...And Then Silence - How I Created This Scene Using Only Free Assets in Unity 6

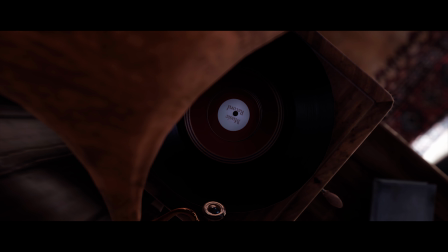Hi, it's Seta here. Many of you like the new form of speed design with my commentary,
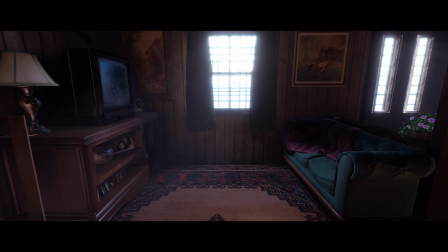so this time I prepared another video of this type, but using only free assets.
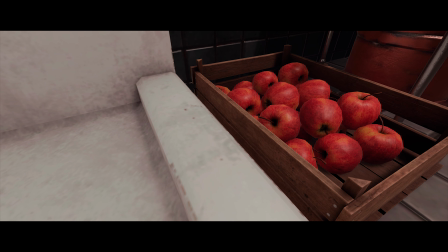As usual,
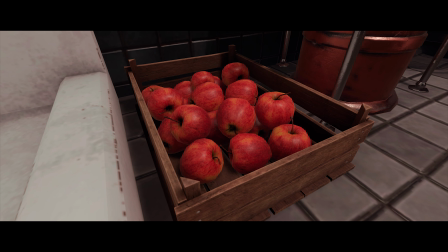next Monday there will be a slow design of this scene where you will be able to see how it was created at normal pace.
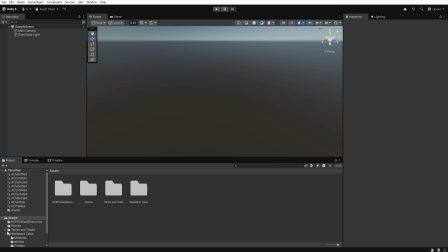And now, let's get started. To create this scene, I need a lot of different free models,
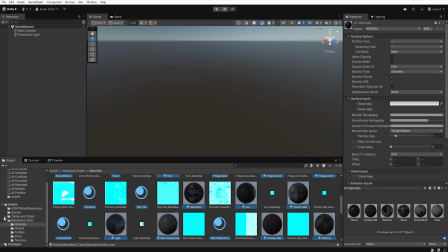but common issue with free asset is that very few of them support HDRP out of the box.
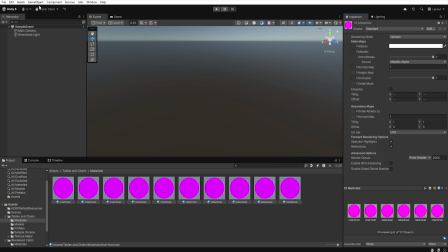Luckily, most of them use standard materials,
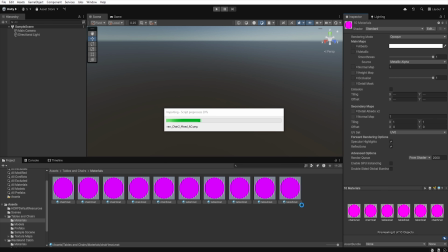which means that you can easily convert them for HDRP using material converter.
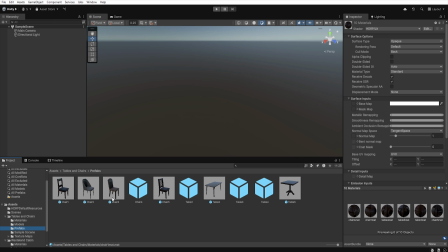Sometimes you need to adjust in material the metallic, smoothness and ambient occlusion settings,
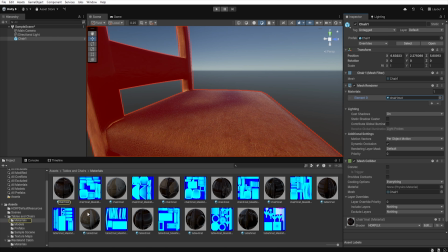but thanks to this we can use those models also in HDRP.
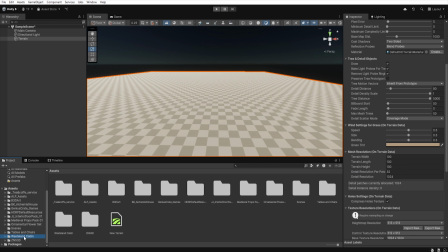The building models I used was ready in one offset pack.
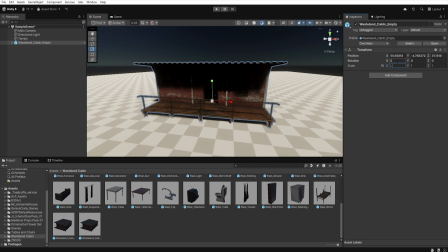Even though it was in normal scale, I had to enlarge it a bit.
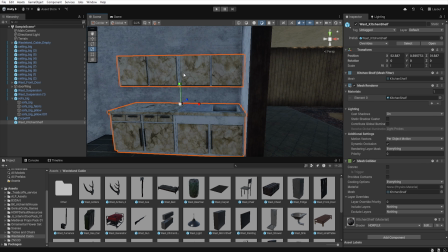I do the same with other models to match their scale to rooms,
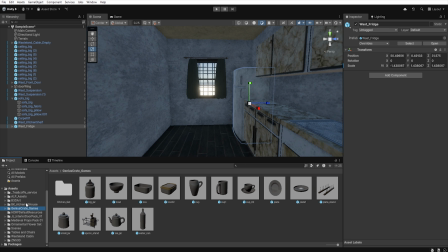but making the house bigger gives me more space and improve perspective from player's point of view.
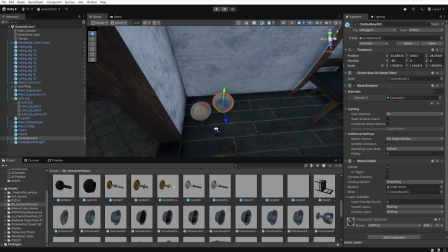This technique is quite popular, but I will tell you more about it soon in tutorial about creating interiors.
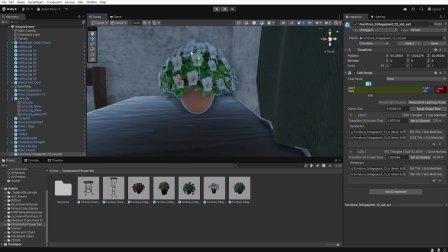So, if you haven't subscribed the channel yet, I recommend doing it so you don't miss that video.
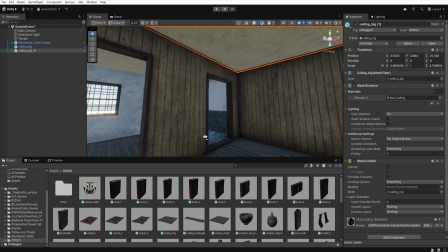The house model have a single mesh, so this prevented me from changing the material on the wall and floor,
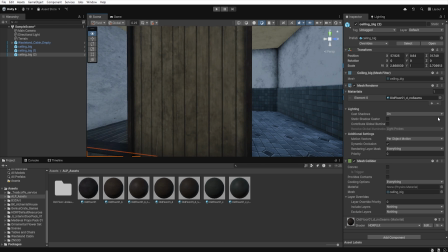so I decided it would be easier to use a box model and different materials to cover up unwanted texture.
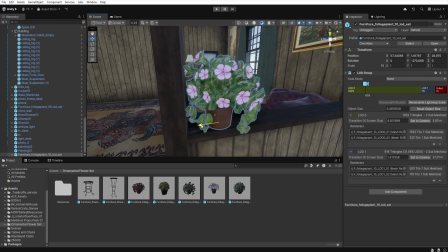My main assumption was to create a scene with a small house in apple garden, where the old couple lives.
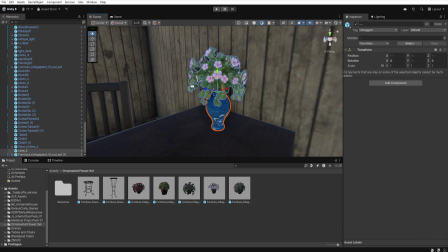However, the interior is frozen in time as the owners suddenly disappeared from some reason.
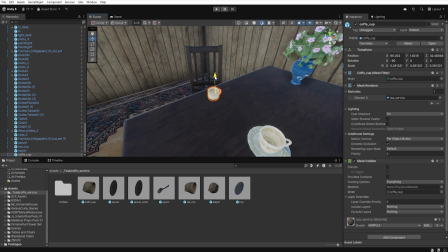And that's why I named this scene and then silence.
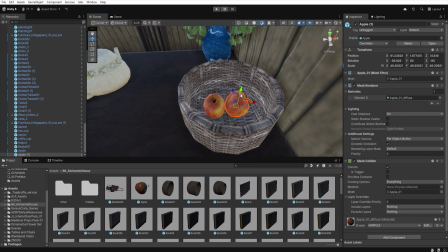So, when placing object, I wanted them to tell a story and make a space feel like an ordinary day.
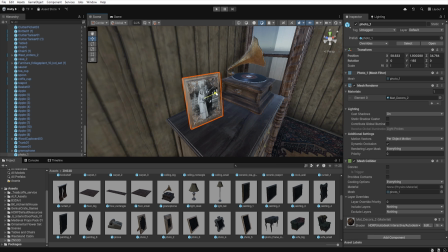So I place wedding and friends photo, tea on table, dirt dishes in the sink,
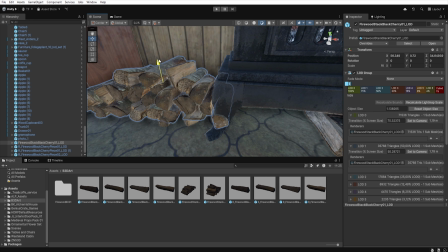a burning fireplace, fresh apples and record player playing music.
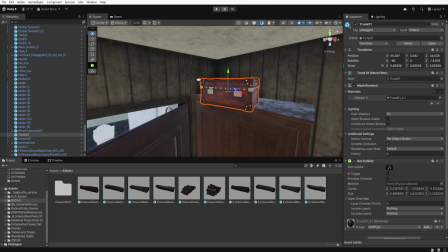All this is intended to create a story of the place that is not visible at the first glance.
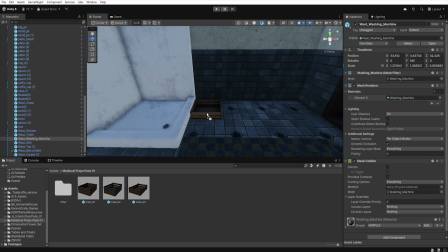I also want to include something a bit unusual in the scene, so I add a strange machine in the bathroom.
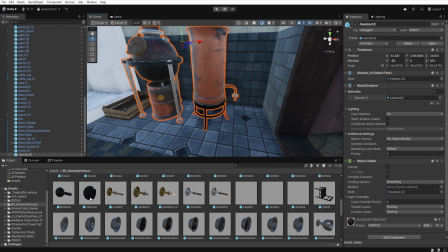Nearby, I placed some apples and bottles, suggesting that it's a homemade cider machine.
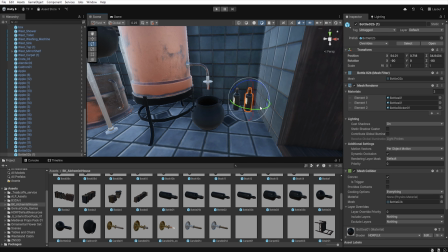Sometimes adding an element that feels a bit out of place at first look can actually enrich the scene.
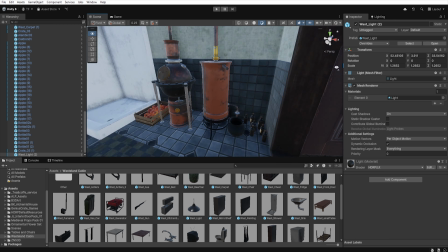Even though the machine is a bit odd, it still fits the overall concept of apple garden house,
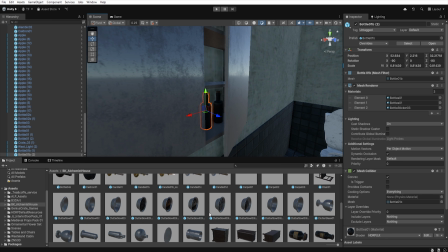where the owners might have made their own cider.
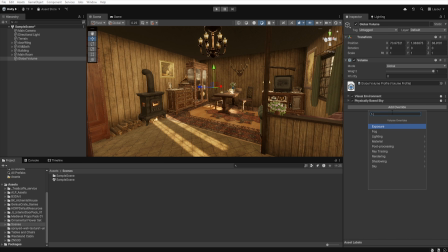When setting lighting, I want the scene, especially the main room, to have a melancholic feel with a bit of mystery.
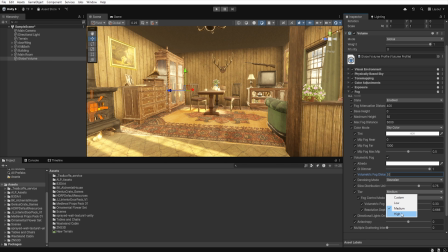So I went for strong contrast, on one side bright sunlight, on the other deep shadows.
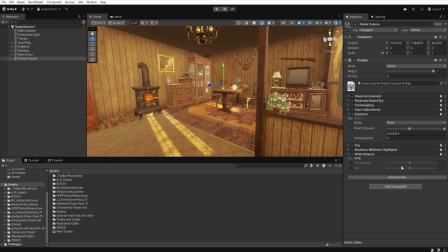This contrast adds an emotional weight and visual depth to the space.
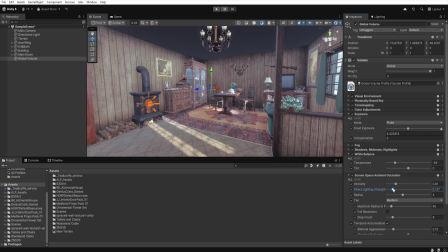When I set the post-processing, I didn't want the scene to be too yellow-orange,
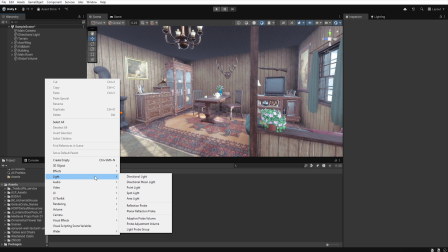but rather try to achieve a color scheme that would help to build a cozy, nostalgic and slightly sentimental atmosphere.
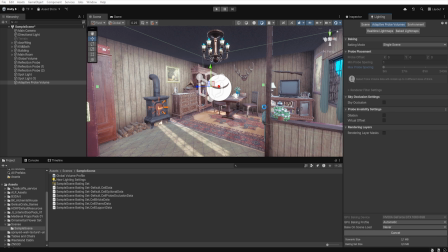At the end, I pre-bake scene, then make exposure correction and rebake it.
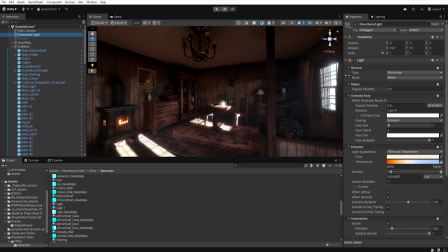And here is what the final effects looks like. Enjoy!